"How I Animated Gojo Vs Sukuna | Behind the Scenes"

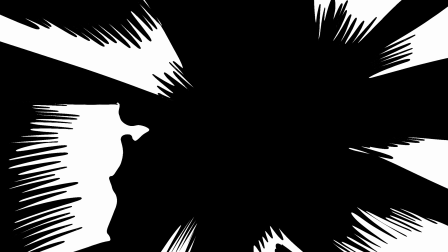4:09 One of the things that made my animation better was the use of smears and the addition of effect animation like wind and debris. Another thing I did to improve the quality of my drawings was to constantly correct them.
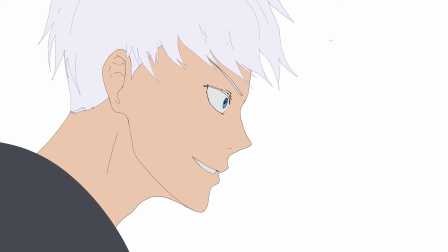4:20 But since I am not a professional, a lot of drawings still have issues.
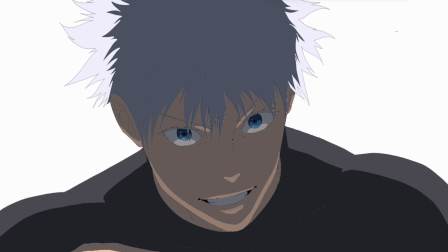4:24 The way I corrected my drawings was by flipping them horizontally, which shows you a lot of the flaws, and that allowed me to fix a lot of proportion errors.
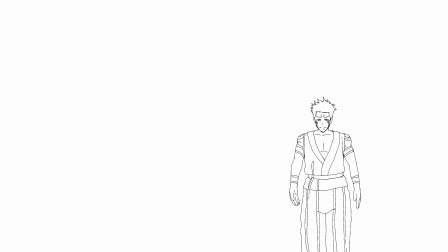4:32 That said, many of my drawings still have errors, but if it wasn't for this correction technique, my animation and drawings would be way worse.
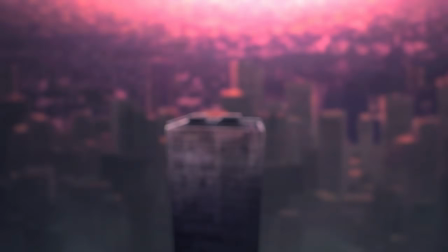4:40 Now let's take a look at a few cuts from the animation and go over some of the artistic choice I made in each. These cuts in the beginning of the animation show Gojo and Ichiji walking, walking,
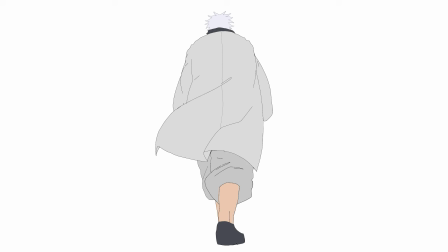4:51 and I really want to focus on this specific cut of Gojo walking because it was really hard for me to draw. The hard part about this cut was animating the legs walking because they kept changing angles,
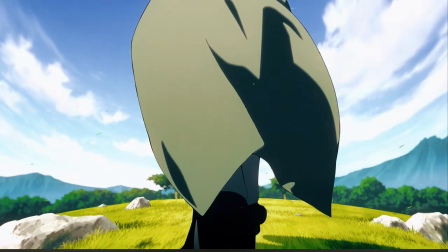5:01 and I had to take inspiration from some of these cuts from Shield Hero and Demon Slayer.
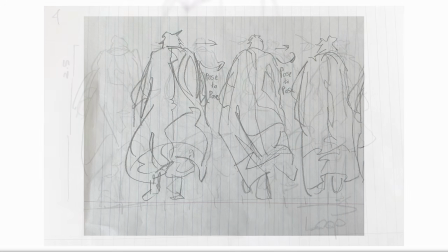5:05 Some of these early cuts started on paper because I was kinda bored in class and I wanted to draw, but yeah, this is one of the cuts that started on paper.
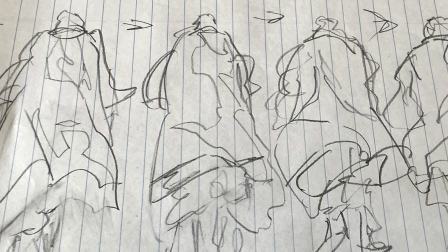5:12 I use quick pencil strokes to draw the clothes moving in the wind, and the simplicity is really what helped me to build the foundation of this animation. And once this was done, I was able to draw the clean lines and start the key animation and the in-between animation.
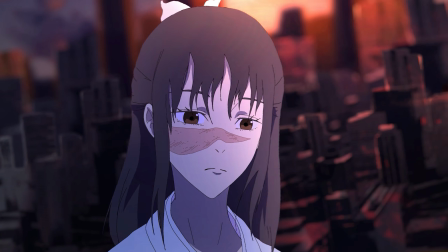5:27 Another cut I want to focus on is this one of Utahime,
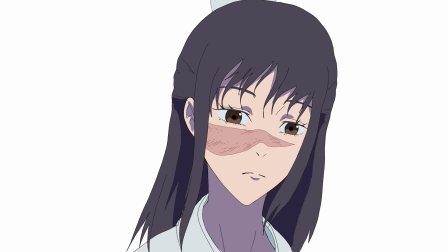5:30 because it shows the technique I use to animate the head movement, and most importantly, the hair animation.
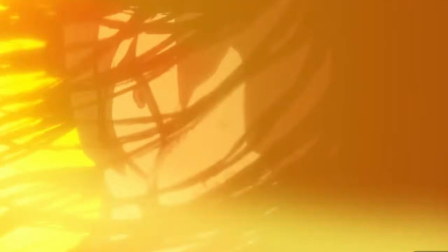5:37 The hair animation is definitively one of the hardest parts to animate because it requires a good
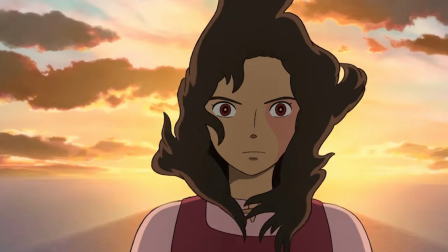5:41 understanding of how the wind affects light objects like hair and clothes.
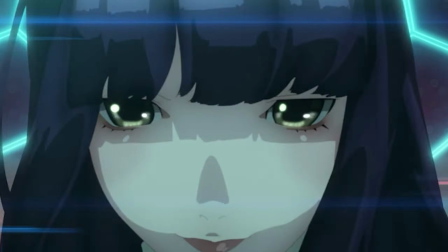5:46 I took a lot of inspiration from anime scenes and spent some time practicing to understand how the hair was animated.
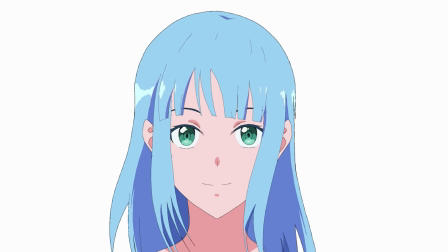5:53 And this is one of the animation I did before doing the Utahime cut.
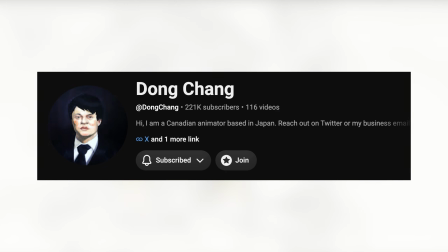5:56 I also learned a lot from this animator named Dong Chung, especially from his video how to animate blowing hair.
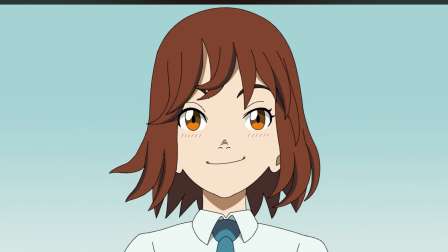6:03 If you guys want to learn more about Japanese animation, I highly recommend checking out his channel.
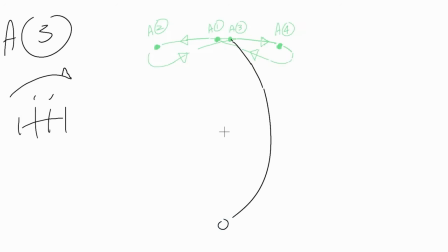6:08 But basically the way I animated the hair was by drawing a line connected to the upper part of the head and using it as a guide for the movement.
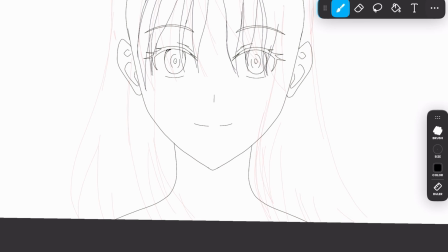6:15 I would move the upper part of the hair first since it's the closest to the part where the hair is connected, and then I would have the lower part follow the next frame, which creates a delayed movement and it makes the hair feel more natural.
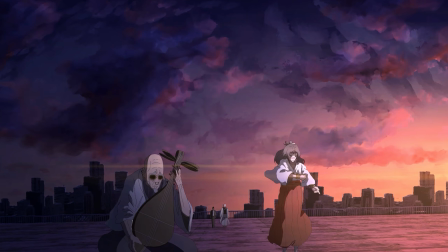6:27 This way of animating hair and clothes helped me in a lot of cuts throughout this animation.
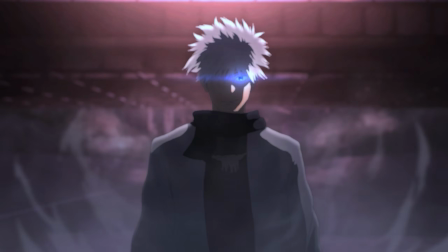6:32 Most of the cuts that are still frame have this kind of movement, and in my opinion, it really makes everything feel more alive.
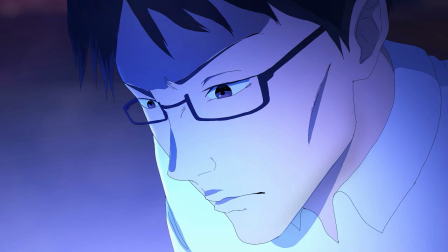6:38 Also, in those cuts of Ichiji, instead of just making the clothes and the hair move,
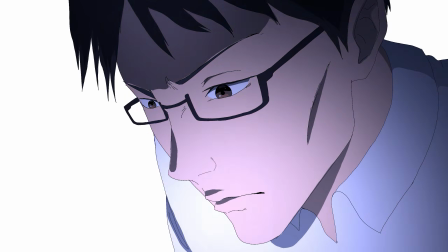6:42 I also animated the shadows to simulate subtle changes in the lighting, which helped make the scene feel more dynamic.
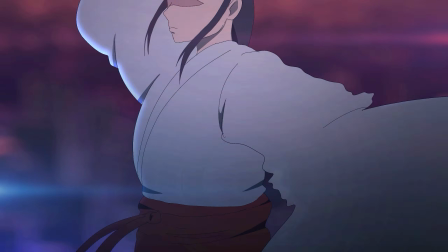6:49 Okay, so these cuts of Utahime dancing were kinda tricky for me to do, and I'll explain why starting with the first cut.
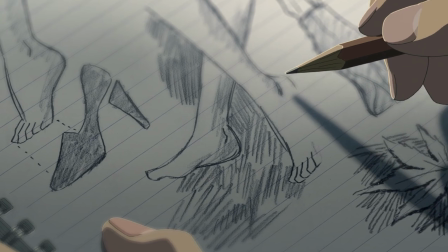6:55 So in this cut, we see Utahime rotating her feet, and let me tell you, drawing feet is very hard for me since I have zero experience with that.
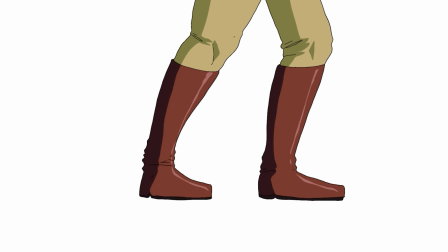7:02 Generally when I animate characters, they always have boots or stuff like this, so it's really hard for me to animate.
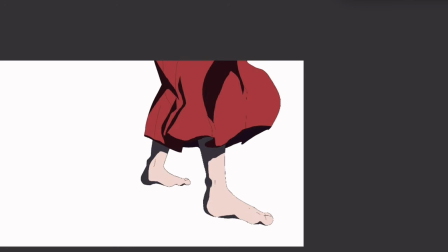7:07 Another way I added weight to this animation was by playing with the timing. Let's look at this cut for example.
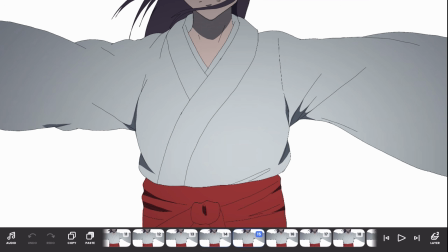7:13 The first few frames are animated in ones, so 24 FPS, but then it goes to 12 FPS, then 8, then you get the point.
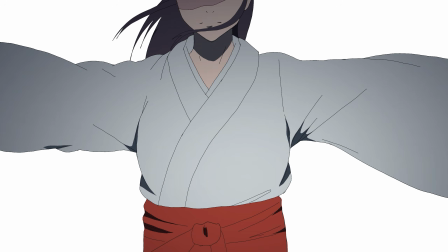7:21 The further we get in this animation, the lower the frame rate is,
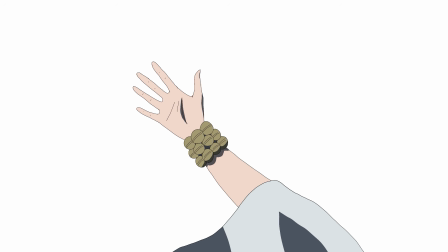7:24 and the reason why I chose this approach is because it's a good way to convey the slow motion effect without having to draw like hundreds of frames.
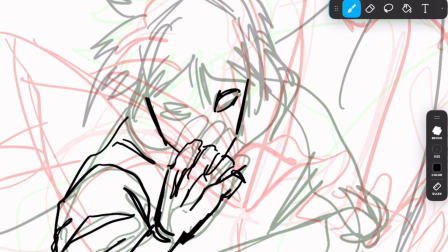7:32 Next up is a series of cuts where Gojo is preparing his hollow purple attack. I used the same hair animation and slow motion technique I talked about in the previous cuts,
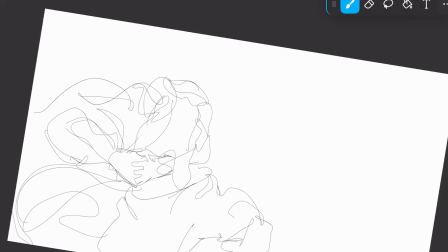7:41 but this particular shot was a nightmare to animate because of the way Gojo rotates and because of the perspective of the drawing.
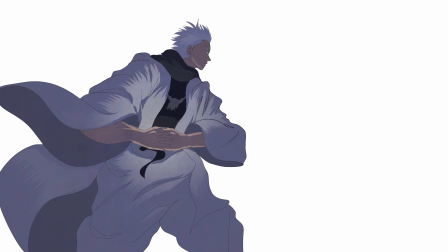7:48 Making the character move like this is hard because I had to maintain the correct proportions from frame to frame,
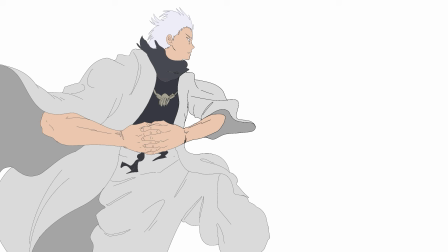7:54 so I had to do a lot of adjustments in every frame. When you look at the drawing without any shading or effects, you can clearly notice some of the issues.
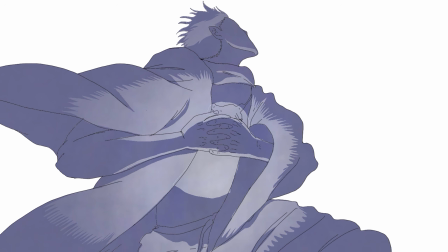8:02 To help hide them and make the animation feel smoother, I used the smears in the shading inspired by the work of Yutaka Nakamura.
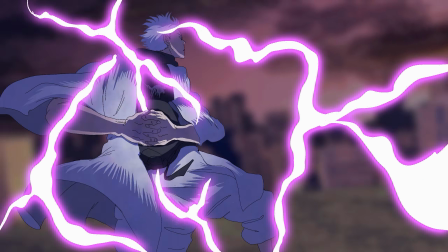8:09 This type of shading makes the drawings look nicer and makes the imperfection less noticeable in my opinion.